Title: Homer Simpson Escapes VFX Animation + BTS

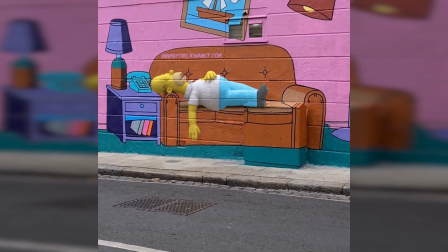0:02 Whoa.
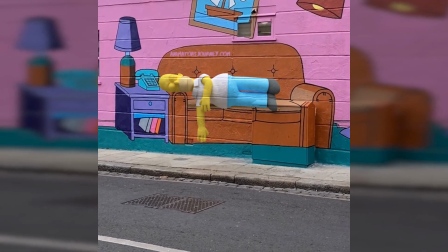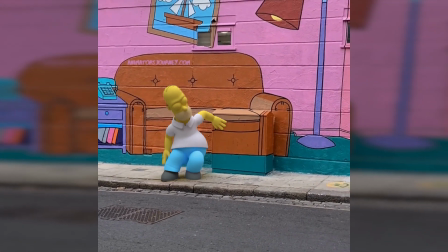0:11 Are you okay?
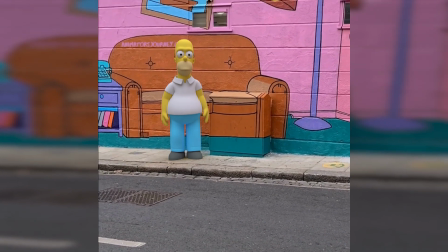Hey, thanks for watching that. I wanted to give you a little behind the scenes on how I created that. This isn't a full tutorial, but it'll give you the idea of how I went creating this animation. This animation I posted on LinkedIn and actually got over 50,000 impressions and over
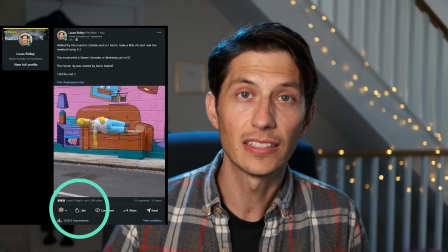0:35 1,200 likes in less than 24 hours.
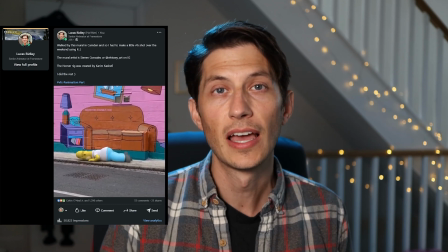0:38 So you can create something like this and post it on your social media and professional profiles and hopefully gain some attention.
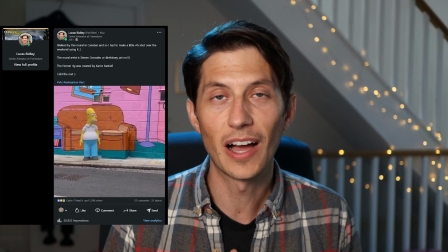0:47 So hopefully you'll get something out of this behind the scenes. First things first, I shot the video.
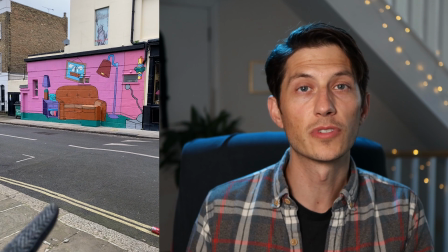0:52 I knew I wanted to do it with a vertical format, and because I was going to post it to social media, it was going to work a bit more natively.
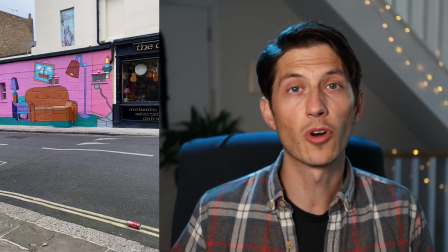0:59 It'll appear as if it was filmed off the cuff. So it'll look a bit more natural than if I set everything up just perfect.
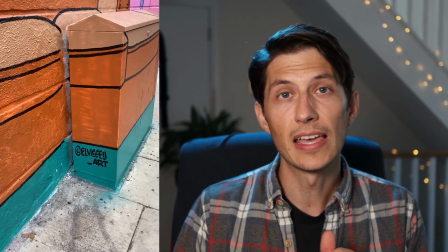1:06 So that's why I chose vertical, and I didn't know exactly what I was going to have Homer do when I filmed it.
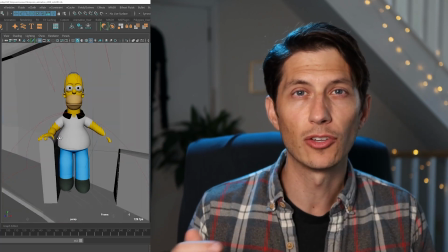1:12 I actually kind of discovered that by looking at reference of pictures of Homer.
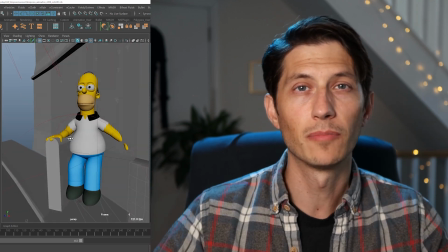1:16 Originally, I was going to have him sitting on the couch and then step out, but then I saw some reference of him laying on the couch,
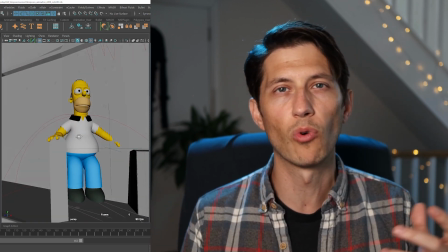1:22 and it seemed to be more in tune with his character if he rolled out and kind of fell and had this kind of slapstick moment where he
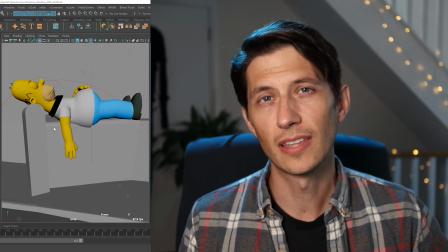1:29 falls on his face. So I thought that'd get a bit more of a reaction.
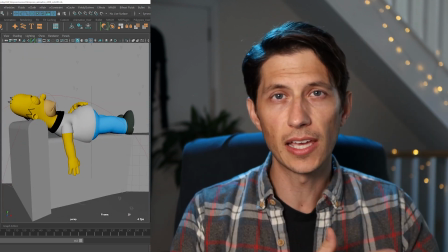1:33 And if it happened very quickly, I could hide the kind of change from being in the mural to being in the real world.
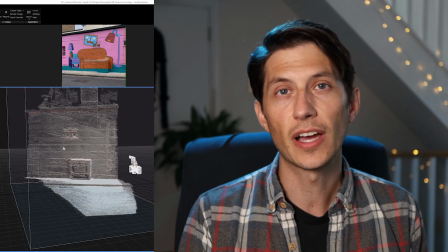1:39 Once I got the footage, I brought it into reality capture and actually tried to track the camera in reality capture, and it didn't work that great.
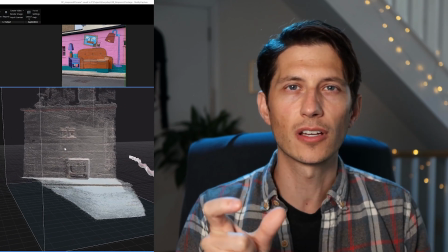1:46 It worked like 99% of the way there, and it missed a chunk of the camera animation that I really needed, so I couldn't use that method.
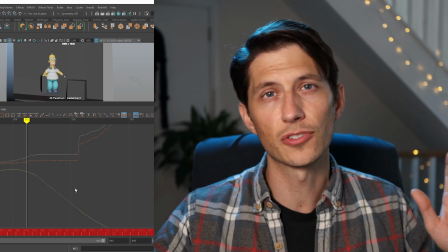1:52 I actually wrote on my own Python script so I could combine all of the pictures into one single camera inside of Maya, but I didn't end up using that.
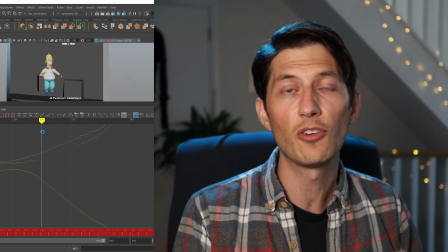2:00 I tried Blender as well, but it just couldn't track.
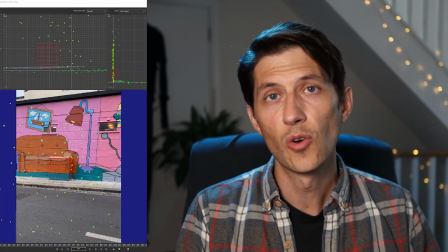2:03 It was too much to manage, and I chose to use Synthesize instead, which was basically a one-click solution for tracking this shot.
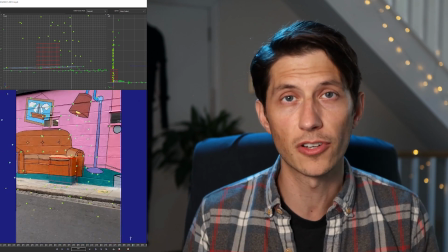2:10 I'm trying some other shots and it's having a hard time like other trackers are because of motion blur. I do like Synthesize so far.
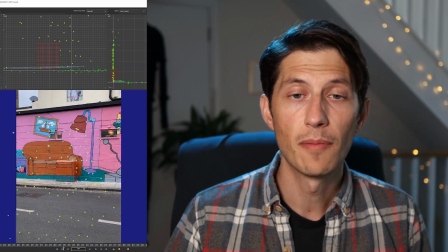2:16 Once I had that tracked, I knew that there was a Homer rig already built by an artist named Kareem Kashifi,
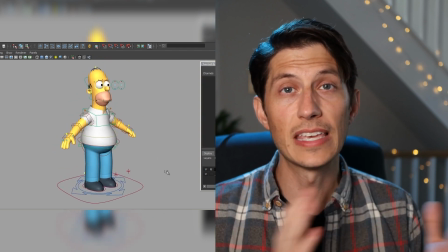2:23 and I downloaded that from where he has it posted. I'll post a link in the description below.
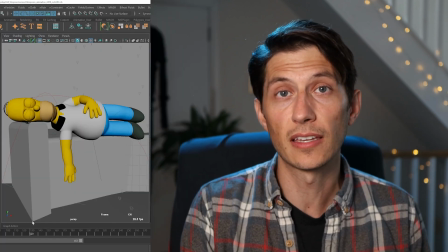2:28 I already had a rig, so that was perfect, and I could quickly get right into animation.
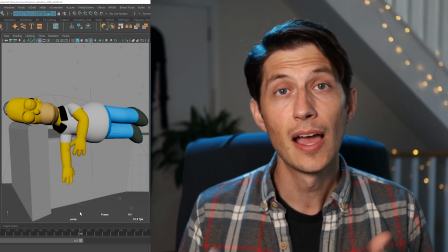2:32 Now that I have a tracked camera, I could bring that inside of Maya by exporting FBX from Synthesize.
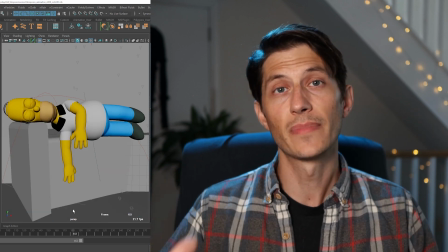2:37 Now I have that inside of Maya, and I can get to work animating.
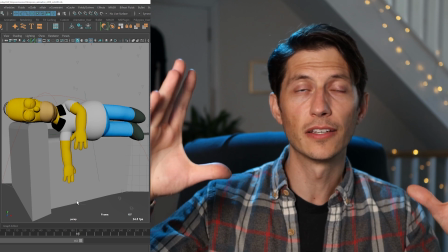2:41 There were some gimbal issues because I had to rotate the whole character 90 degrees and then rotate them out of the couch and then back up.
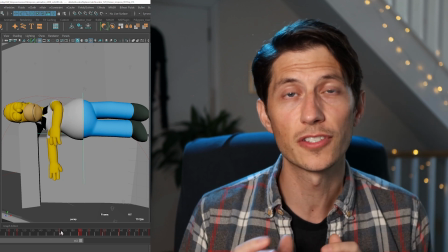2:47 So I had to use constraints and locators to help manage that gimbal issue.
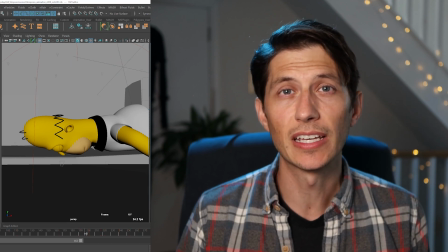2:52 I spent roughly maybe 4 to 6 hours on the animation. It's not super polished, but it was good enough.
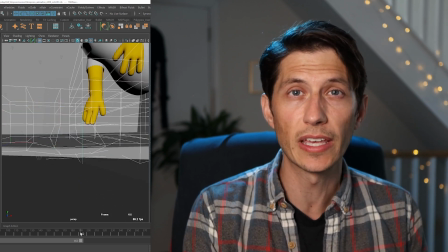2:58 And that's what I wanted to try to do because I was only doing this over a weekend. And so I only did 4 to 6 hours of animation.
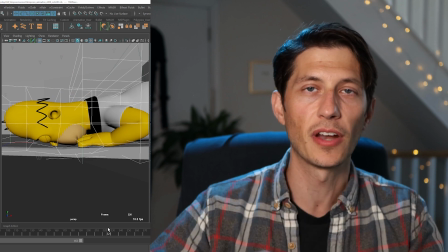3:05 I ended up using some lattices to help smash his face into the ground and his belly into the ground so that it wouldn't just go straight through the geometry of the floor,
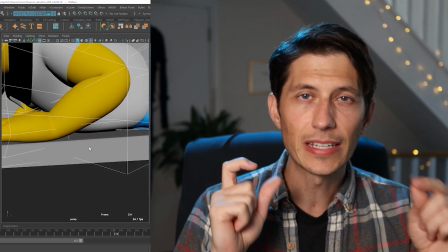3:14 but kind of be mushed a little bit. So tried to add a little bit of detail like that to the animation.
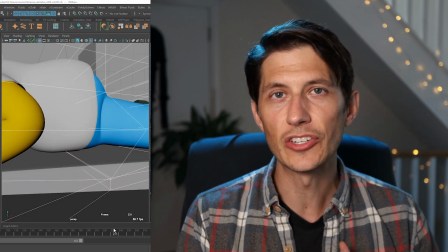3:19 I ended up using Redshift render for this because I have a decent GPU. It's like a 2080 Ti, whatever.
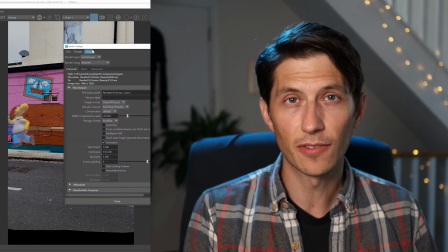3:24 I'm not a big hardware guy. When I first started rendering, it was about 8 minutes a frame, which was going to take days to render this animation.
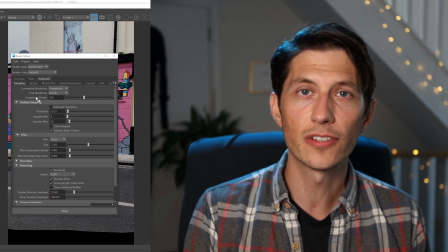3:31 And after messing with some samples, I got that render time down per frame to about 2 minutes a frame.
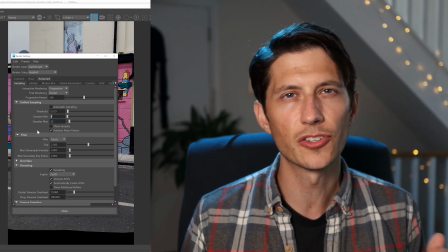3:36 It was only going to take, I think, around 15 or 16 hours to get this rendered.
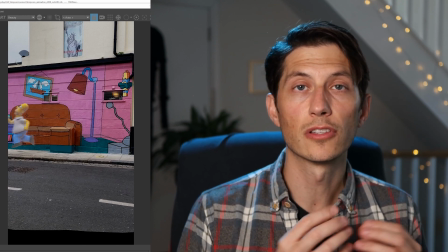3:39 Then inside of After Effects, I brought the renders in and I used Lockdown to do another track so that I could paint out
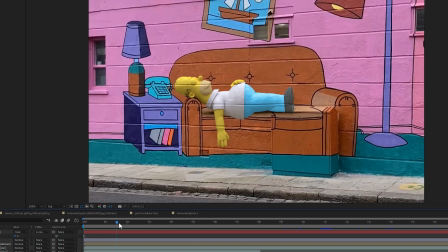3:47 where the drawn lines were on the couch where Homer was going to be laying on top of.
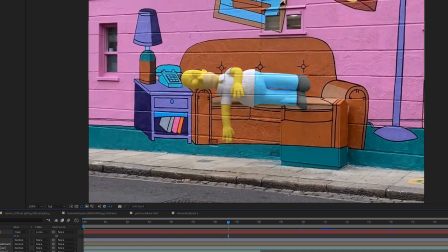3:52 And I only wanted to bring in the kind of texture from the wall and lay it back on top of Homer, especially the kind of grout lines that run across the wall. I wanted to make sure those were on top of Homer.